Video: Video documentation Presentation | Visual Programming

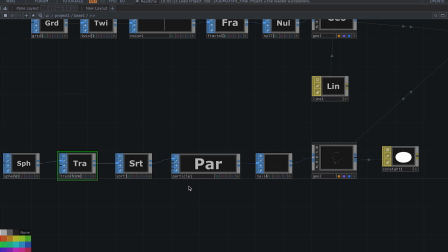4:07 These particles are influenced by the noise, creating gentle organic movement.
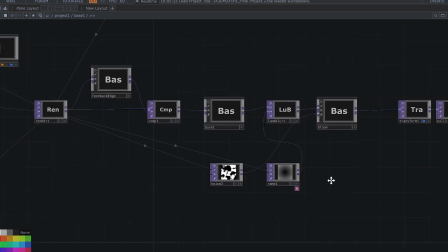4:16 The ramp and bloom effect over here
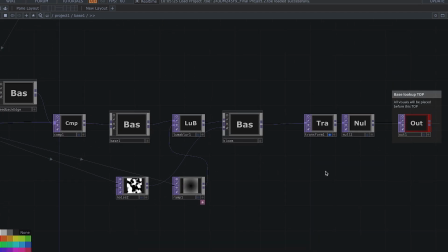4:20 are added to soften the visuals and create a glowing, ethereal quality to fireflies, enhancing the tranquil night atmosphere.
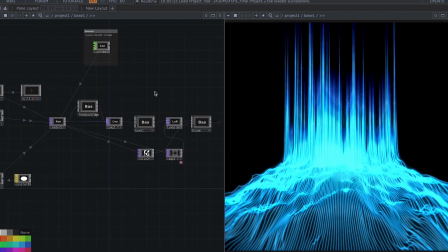4:34 Lighting and colors.
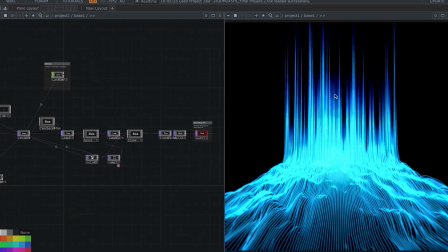4:36 The color palette is predominantly cool blues and soft glows,
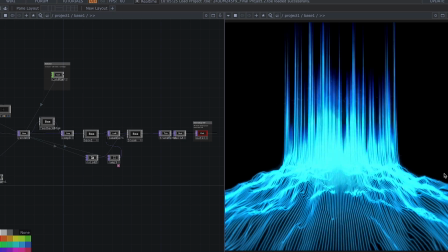4:43 achieved with color correction and gloss effect.
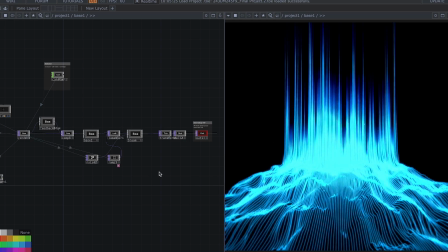4:46 The blue evoke the calmness of night, while the glow emphasizes the tickling light of fireflies. The lighting setup is subtle, avoiding harsh contrast to keep the scene serene.
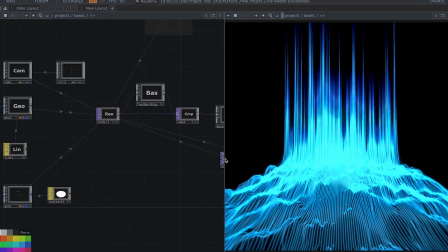5:04 For the visual effect and composition, let me minimize this first.
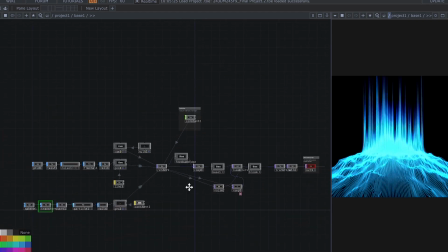5:10 So the scene is animated with smooth continuous motion achieved through the timeline 1 and loop controls.
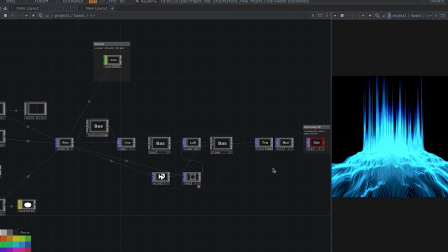5:22 The visual output is designed to be immersive with the flowing lines and glowing particles, creating a sense of depth and serenity. I use a feedback tool
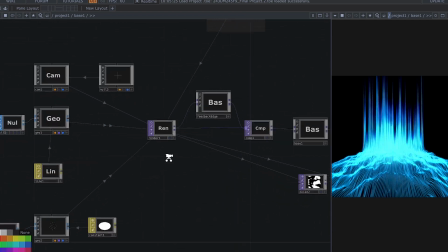5:39 over here. I use a feedback tool and rendering nodes,
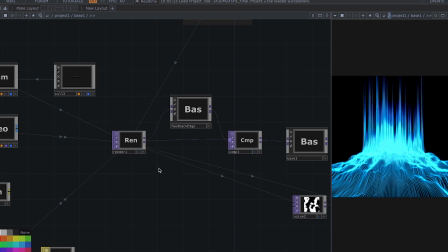5:46 render 1, to enhance the realism and depth of the scene.
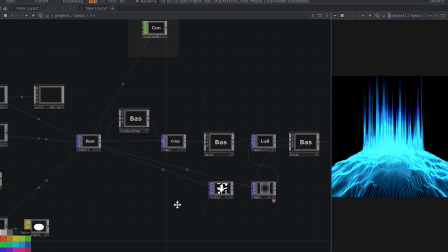5:51 So the final touches and refinement, I adjust
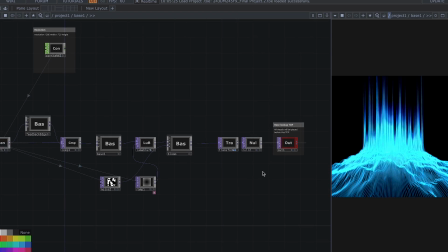5:58 the adjustment were made to parameter like particle speed, glow, intensity, and noise scale to fine-tune the scene calmness.
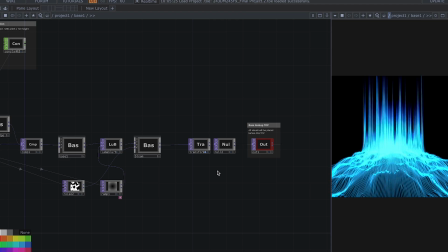6:12 The overall composition aimed to evoke stillness and quietness with minimal movement and gentle light flickering.
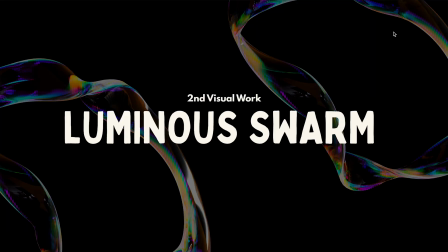6:21 For the second visual work, the title is Luminous Swarm. So for this second artwork,
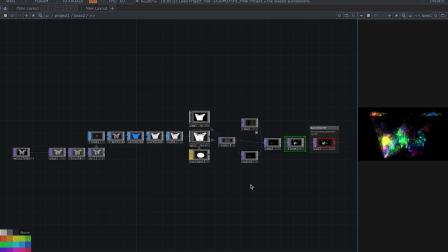6:29 my visual work is inspired by the poem Tickling Light by Abdul Samad Said, specifically focusing on the imagery of a cluster container and the twinkling flies.
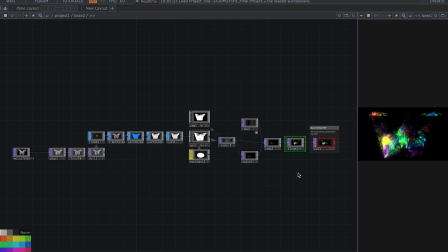6:45 Using Touch Designer, I employ a procedural approach to recreate this scene dynamically. So for the concept and inspiration, I start by analyzing the poem imaginary,
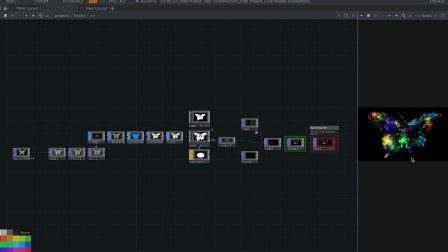7:01 nighttime, the calmness, a cluster of glowing flies that guide my visual theme. I envision a container holding tiny luminous particle representing fireflies like this.
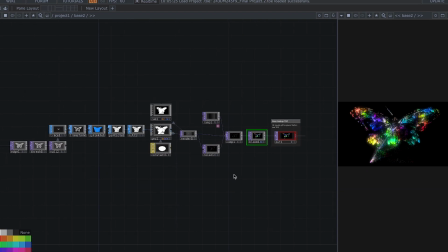7:19 So building the core structure in my work in Touch Designer, I create a base network where particles are small,
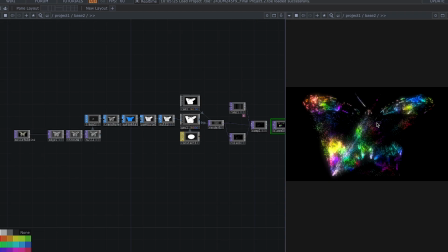7:34 glowing elements are generated. The nodes indicated the setup for controlling this particle.
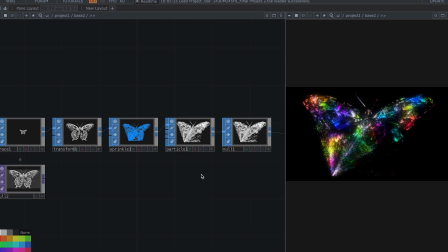7:44 Using particle system or instancing to generate multiple tiny lights, applying noise and transform.
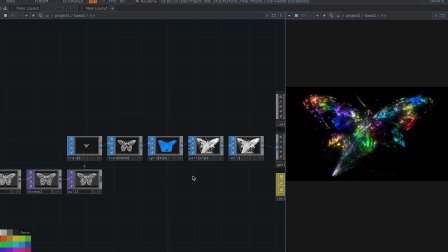7:54 Using particle system or instancing to generate multiple tiny lights
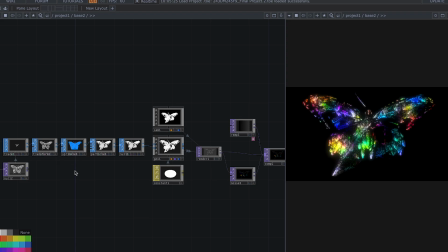8:02 and applying noise and transform nodes to give the particle natural floating movement, mimicking fireflies softly drifting within a container.